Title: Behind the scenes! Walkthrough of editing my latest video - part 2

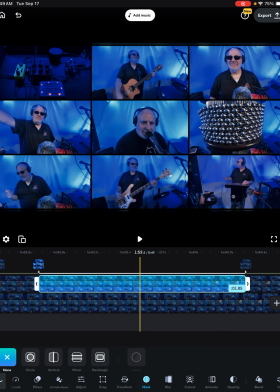[8:08]
Sometimes you'll come across things that
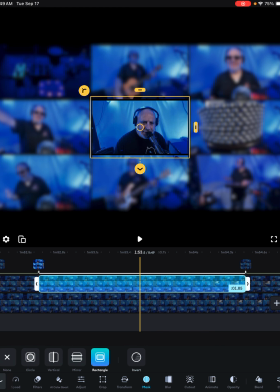[8:12]
are funny that you want to kind of bring some attention to, and you're going to probably see that throughout this video.
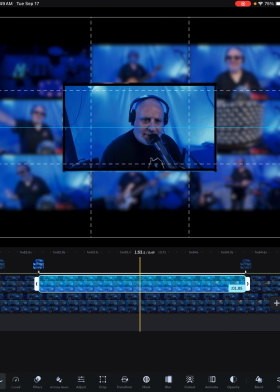[8:19]
You know, a lot of editing is just kind of like bringing attention to what you want to show.
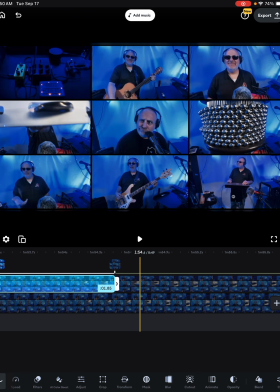[8:29]
Sometimes I make the choice to
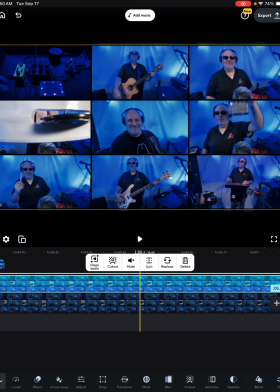[8:34]
not highlight something and just let the audience kind of pick
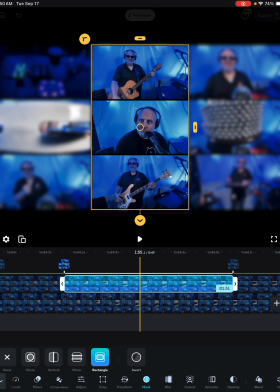[8:42]
what they want to watch. I don't know if anyone ever does this, but like I've seen different videos on social media that are like, watch a different frame each time.
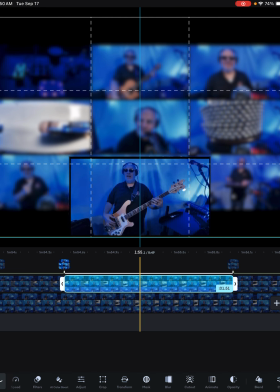[8:57]
And so, you know, if people want to do that and kind of look at different aspects of what's being shown.
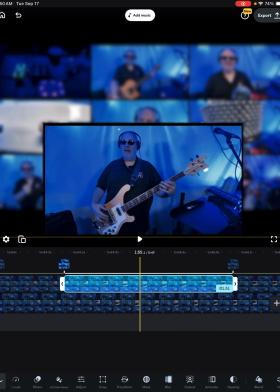[9:06]
Actually, now that I think about it, these are so blurred. I'm going to make these a little bit bigger.
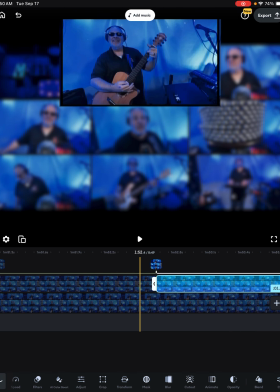[9:15]
You know, because there's not really a lot to see outside of that.
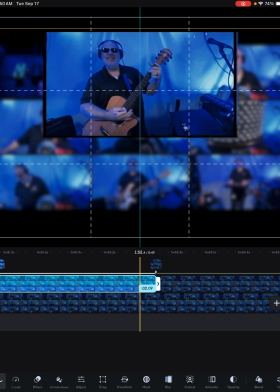[9:20]
So,
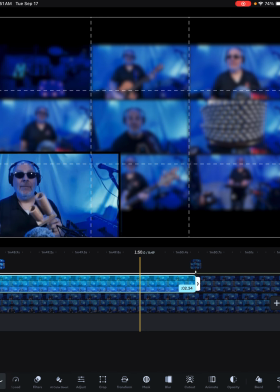[9:25]
yeah, just go through and blow these up a little bit more
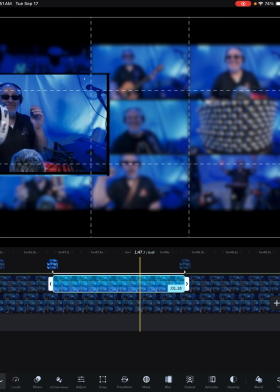[9:32]
so that people can really see what's happening, because, you know, they're going to want to see me in all my glory, right?
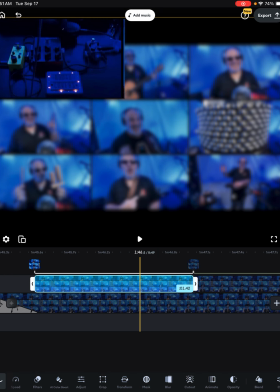[9:40]
That was a joke. It's a joke. This one, unfortunately, was hard to see.
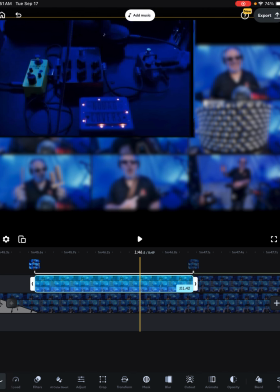[9:46]
I was going with like some mood lighting, but I realized that you pretty much can't see anything that's happening.
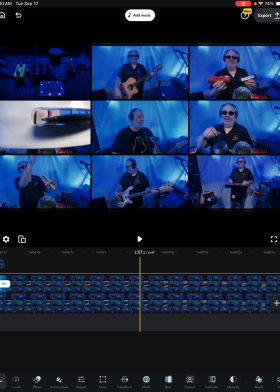[9:53]
That's all right. All right, so that's going along pretty well so far, I think.
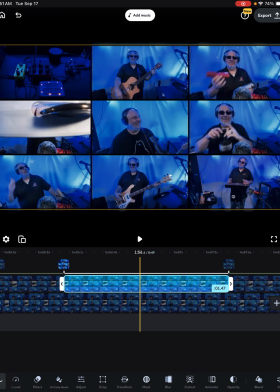[10:01]
All right, in the home stretch, we got what, 3 more to do here.
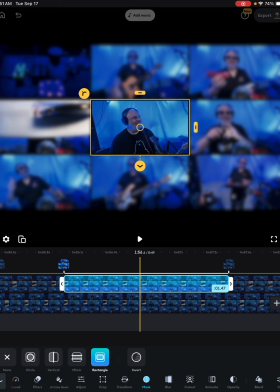[10:11]
So you guys know any good jokes? Got any good stories to tell?
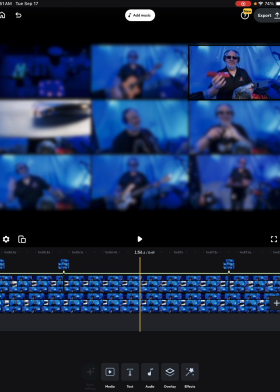[10:18]
Because I don't, which makes for a really exciting video here, Nate.
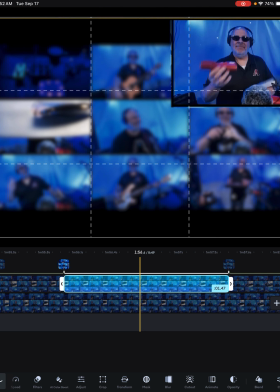[10:23]
Really compelling stuff that you're doing. But, you know, that's kind of the nature of editing.
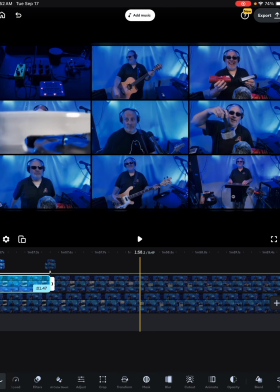[10:30]
It's, sometimes it's a bit boring, to be honest. You're just kind of doing the same thing.
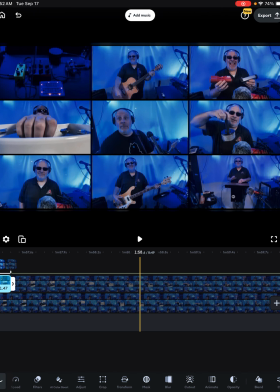[10:39]
Uh-oh, another tight one. All right. Oh, well, these will be good enough.
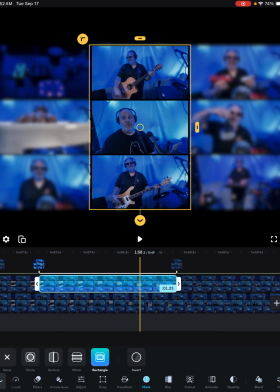[10:50]
I don't think anyone cares all that much about this. Some of you hopefully are like, no, I care very deeply. Sure you do.
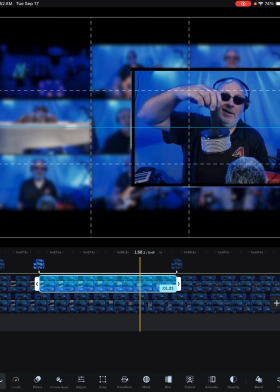[11:03]
I don't mean to doubt you. I'm sure you're telling the truth. I'm sure this is the most compelling and exciting stuff you've ever seen in your life.
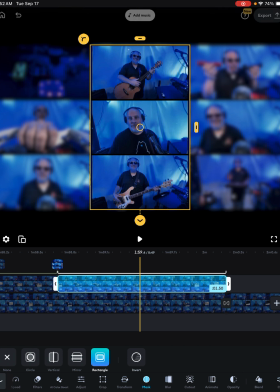[11:11]
And if that's true, I'm very sorry for you. You need to get out more. Go live life. Go have some exciting things to talk about.
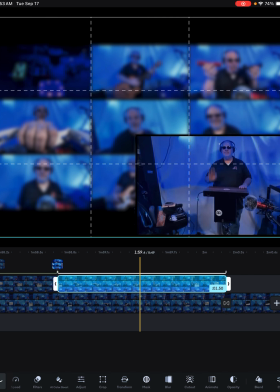[11:23]
This should not be the highlight of your life, I say, as it's what I'm spending my time doing.
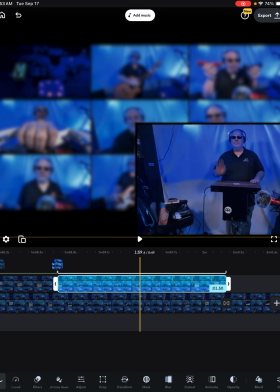[11:32]
Yeah, but that's different. Sure it is. All right, let's see the finished product.
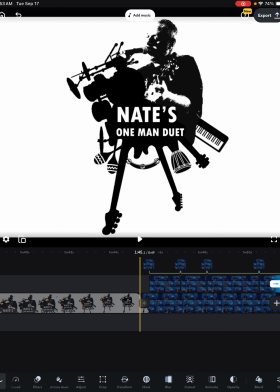[11:38]
This is the exciting part when you go back and watch it and see how it turned out.
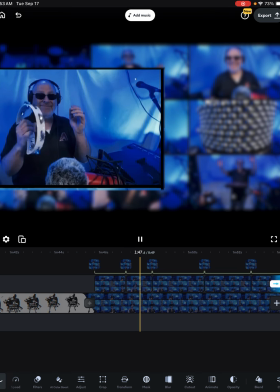[11:43]
Let's see. Yep, there's that. Hey, look at that.
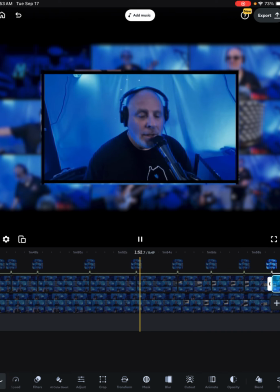[11:48]
What an effect, I tell you. Is this thing on? Wow.
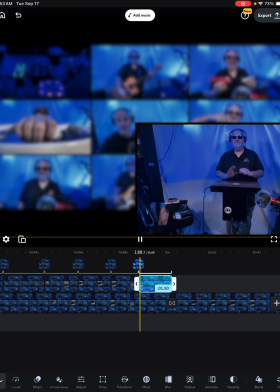[11:54]
This is just Spielberg level shit right here, I tell you.
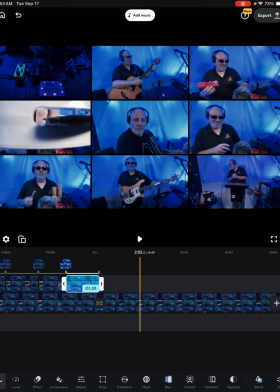[12:00]
All right. So now what I'm going to do is I'm going to
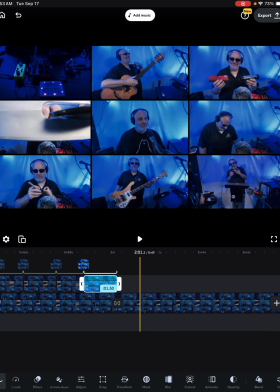[12:05]
highlight this video in the top left because this is where the drum kind of gets set.